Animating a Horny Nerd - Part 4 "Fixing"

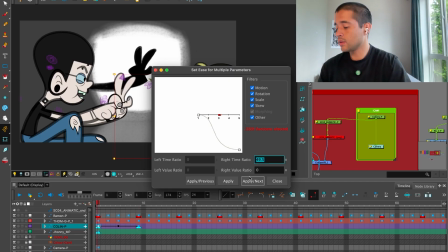33, 66. I'll put here 77. So timing feels different compared to the other characters.
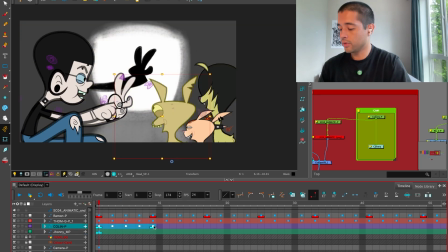I cut this, then I will grab all of this, copy and paste several times. Pum, pum. One more time here. And what I'm going to do now is take. No, it's okay.
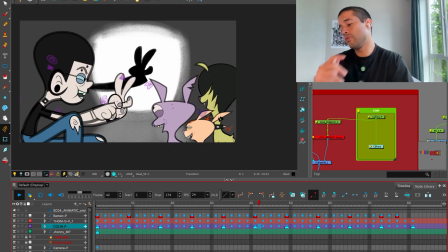What I'm considering right now is to make the movement of the fingers of the dude slower, so everything is. It doesn't feel like all the things that are happening here are having the same timing. Okay, let's do it.
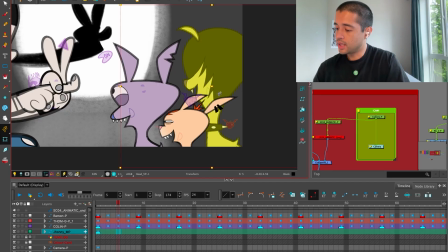Now this dude can go down here and up here. So I have some change, some variety in the way these characters jumps.
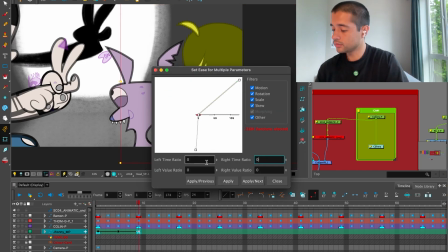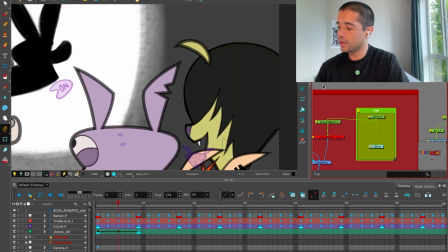And here when this dude is going down, this ears can go down too.
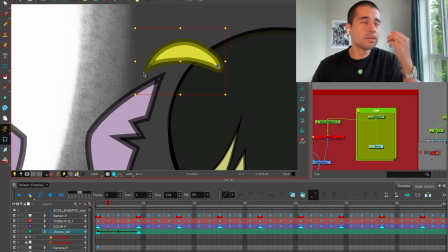Did I hear thunders? It's crazy. Okay. Maybe this shape. Okay, I'll do that in twos, but
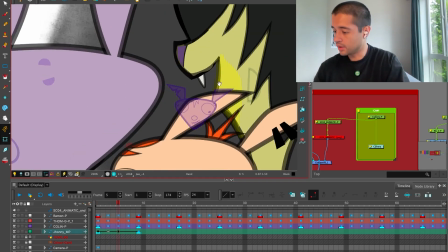here when it's going down, I can close this mouth.
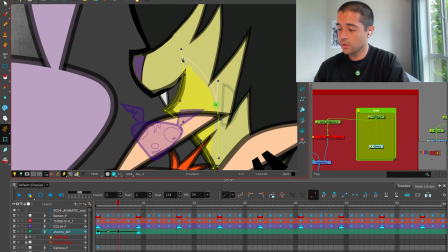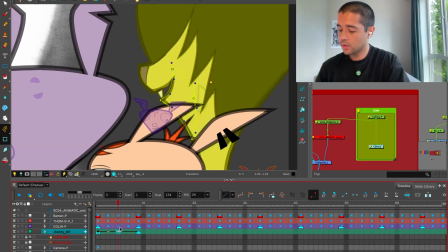There you go.
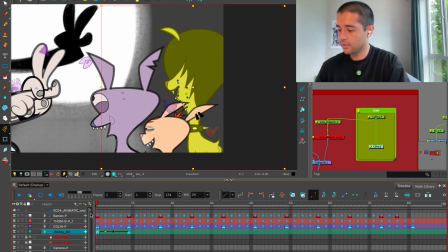I can maybe move this down a bit back. Awesome.
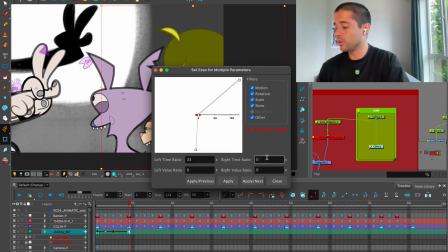And then I'll put the slow ins and slow outs. This middle frame shouldn't have any properties.
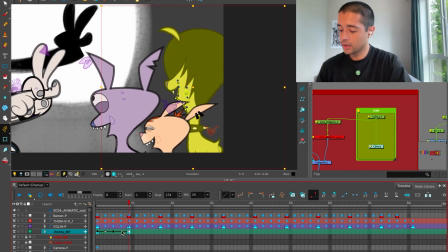Awesome. And then I'll break all of this. When it's going down here,
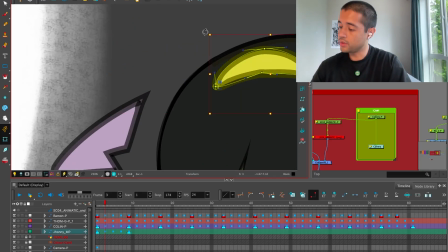I want to overlap this, so I'll just flip this vertically to have this shape.
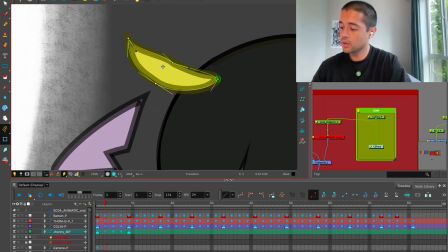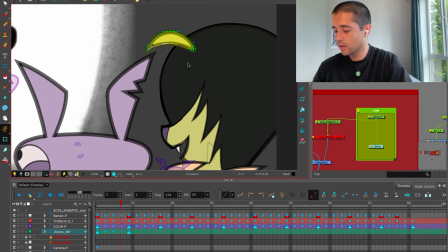And here I can, let me see how close is to this shape.
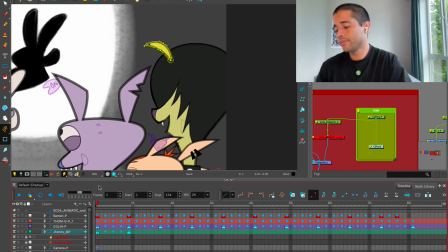Okay, there you go. Now, you know what?
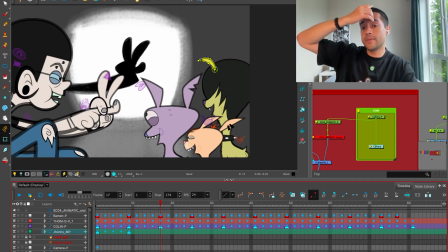Here is an interesting moment in which I have to take a decision, because is this movement of the ear, is this contributing to this scene, or is just making everything a bit too busy?
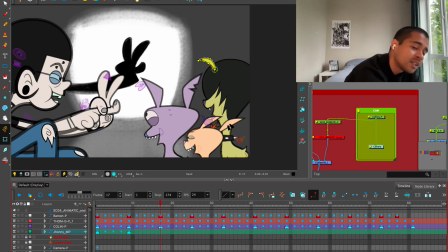Sorry, I'm getting out of battery on the laptop. And if this is taking a lot of the attention from the main thing, that is the fingers of the dude, then I shouldn't care about making this too fancy in the ears.
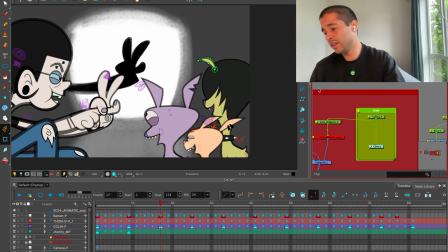So I'll take off all the animation that I did on the ear, just make something subtle, because
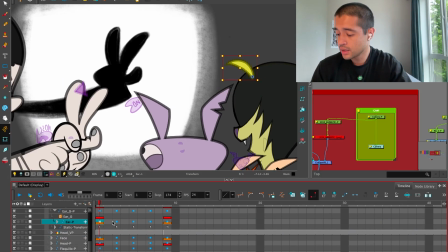the main focus of attention that I want for this scene, I wanted to keep it there on the fingers. So I'll just add this little movement there on the ears. And that's it. And that's it.
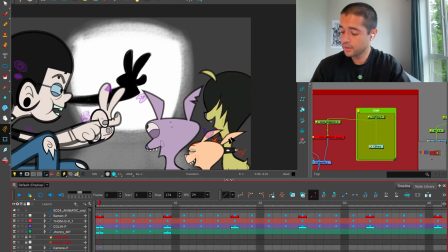And I'll key all of this. Boom. Oopa, oopa, oopa. Key all of this, key all of this. And I'll have this.
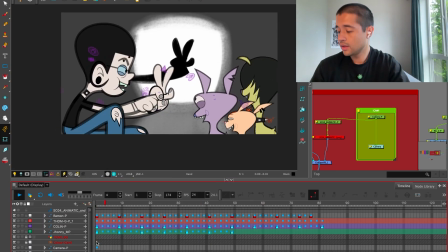It's too fast. Wait.